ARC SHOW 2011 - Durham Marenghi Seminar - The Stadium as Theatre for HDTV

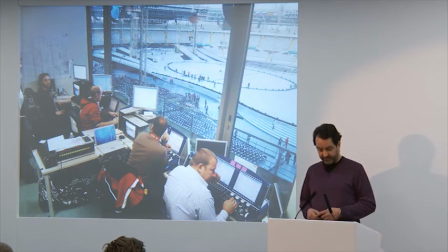223s
Fundamental to this achievement was UK programmer Ross Williams who designed the control system and its distribution
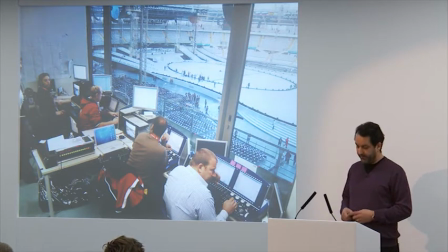229s
around the stadium with a daylight environment such a large rig and
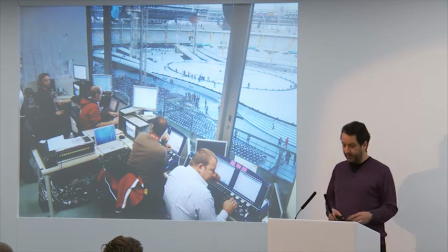234s
weather concerns there was no other choice than to utilize a virtual lighting program system and longtime personal favorites cast lighting of Canada supplied for WYSIWYG perform systems to connect the desks to our virtual CAD PCs I
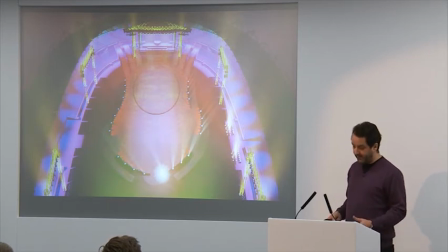251s
then spent two weeks modeling the set design and stadium in 3d and to complete
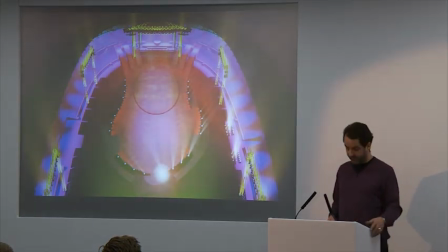255s
the virtual design I had to finalize my choice of lighting equipment from the real world but
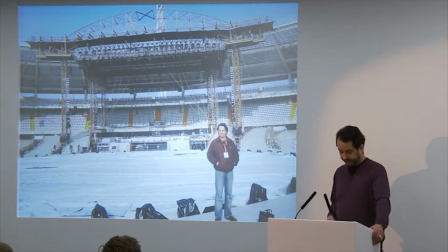261s
first where to hang the lights the stadium was being modernized and the building was to include a new roof but at this stage the engineers would not commit to the
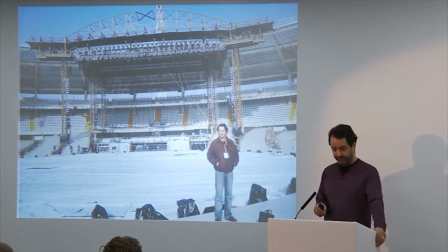270s
eventual weight carrying ability of the structure also snow loading was a
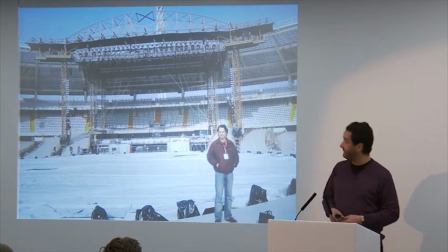275s
significant factor in winter in Turin we needed an independent solution so I sat down with set designer mark Fisher to develop a lighting tower placement and design that could be integrated into the set architecture and be as
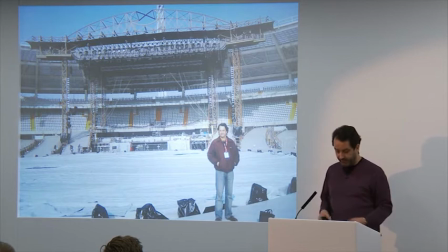289s
unobtrusive as physically possible while still providing me with reasonable lighting positions for my equipment.
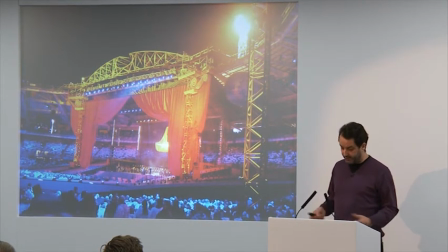297s
At one end of the stadium we had our performance stage with gold painted truss uprights supporting Mark's impressive roof design
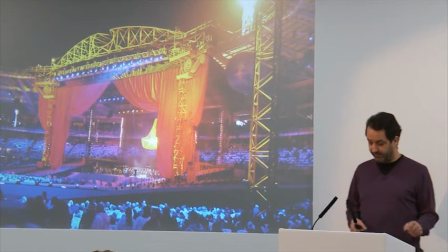304s
for the massive theatrical Sipario curtain to be featured with Luciano Pavarotti in the opening ceremony finale.
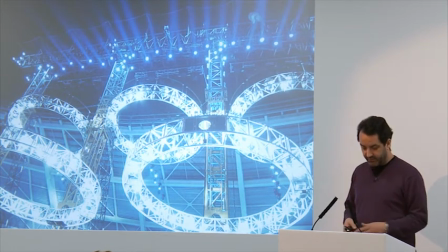313s
at the opposite end of the field similar gold truss uprights supported the innovative moving
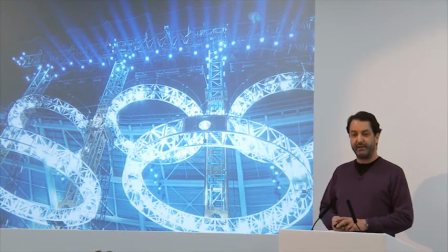317s
ring structure that would form the Olympic symbol prior to the athletes parade
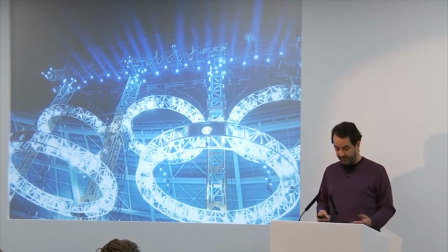322s
and we decided to extend this motif by creating for ground supported trusses in the four corners of the field these
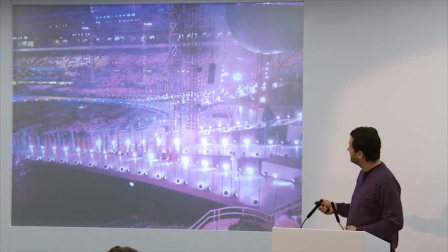331s
guys here at
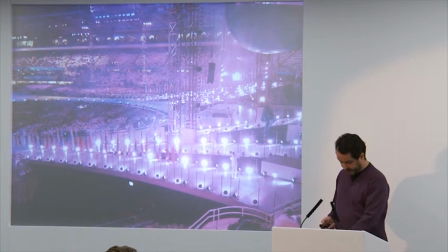336s
the opposite end I've done that sorry the six ski entrance ramps of the
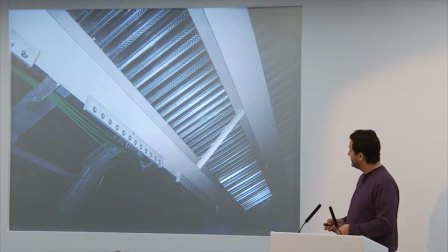341s
stage design were delineated by exterior LED fixtures,
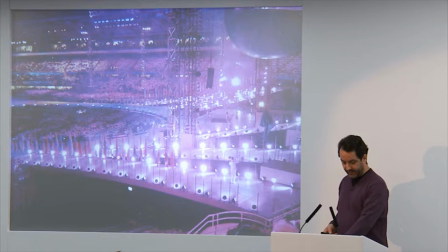346s
both to light the ramp surfaces and the hundreds of performers who would be upon them.
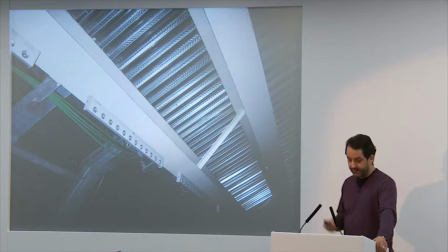352s
LED battens were placed all around the rear of the stadium as audience backlights and to supply fast and effective chases around the stadium. The velocities that we achieved with some of these effect chases were further testimony to the processing power of the high-end control system,
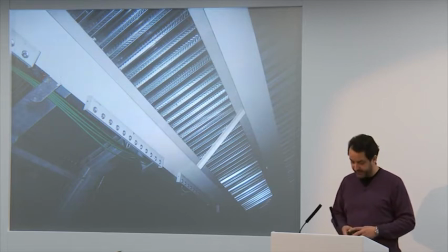367s
and we created some superb 360-degree effects at speeds that could not been achieved with moving lights with their mechanical color and dowsing technologies i
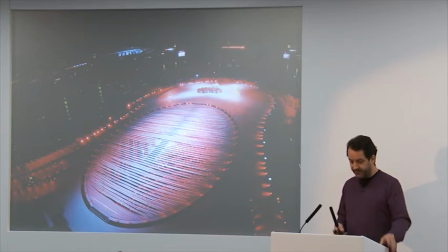379s
still resist using led sources on faces but as can be seen from the latest developments and new products from companies such as ipix and robert juliet the days of led limitations in terms of low cri figures for skin tones are soon to be over
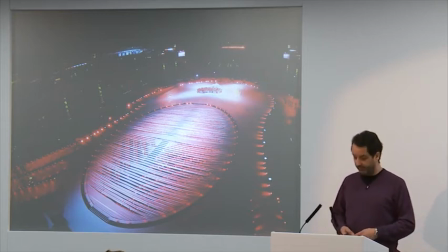395s
mindful of stadium stories of council football matches due to fog i was keen to
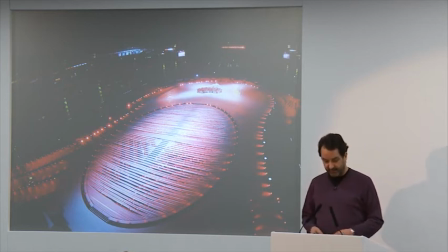400s
place a significant percentage of the rig as close to the central performance floor stage as possible.
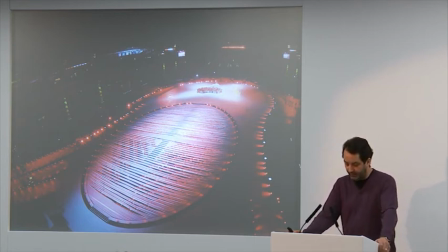406s
We integrated a technical trough into the set design around all the edges of the floor stage and its central mosh pit.
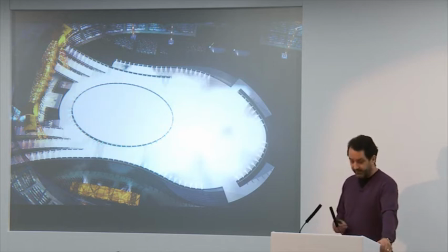415s
The mosh pit was a feature designed both as a platform for the synchronized choreography of legs arms and light sticks waved through a split elasticated skin and to place the seating of the athletes upon their entrance as close to the Separio performance stage as possible.
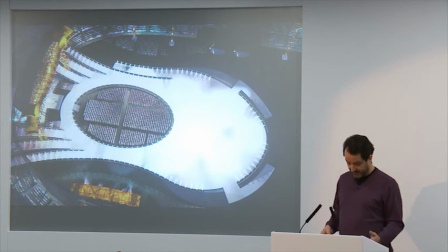432s
The arrangement allowed artists to perform in close proximity to an audience and not only to those sat hundreds of feet away in the stadium stands, thus reflecting Mark Fisher's complete understanding of concert environments. Imagine being a performer on that stage and the nearest person is over here.
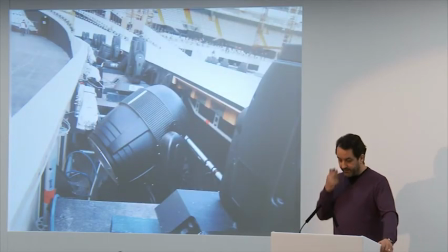450s
Difficult to do. The technical trough was open to the elements so a robust light source with a very wide-angle lens was needed for this footlight position.
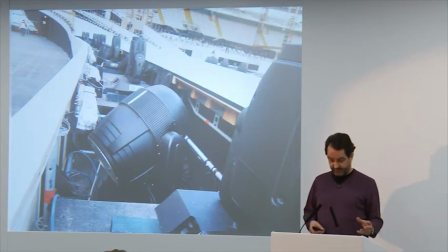459s
We needed a moving light, but should individual sources from this low angle flare into the lenses of certain cameras, the simple expedient of panning them slowly across the performers would alleviate this problem.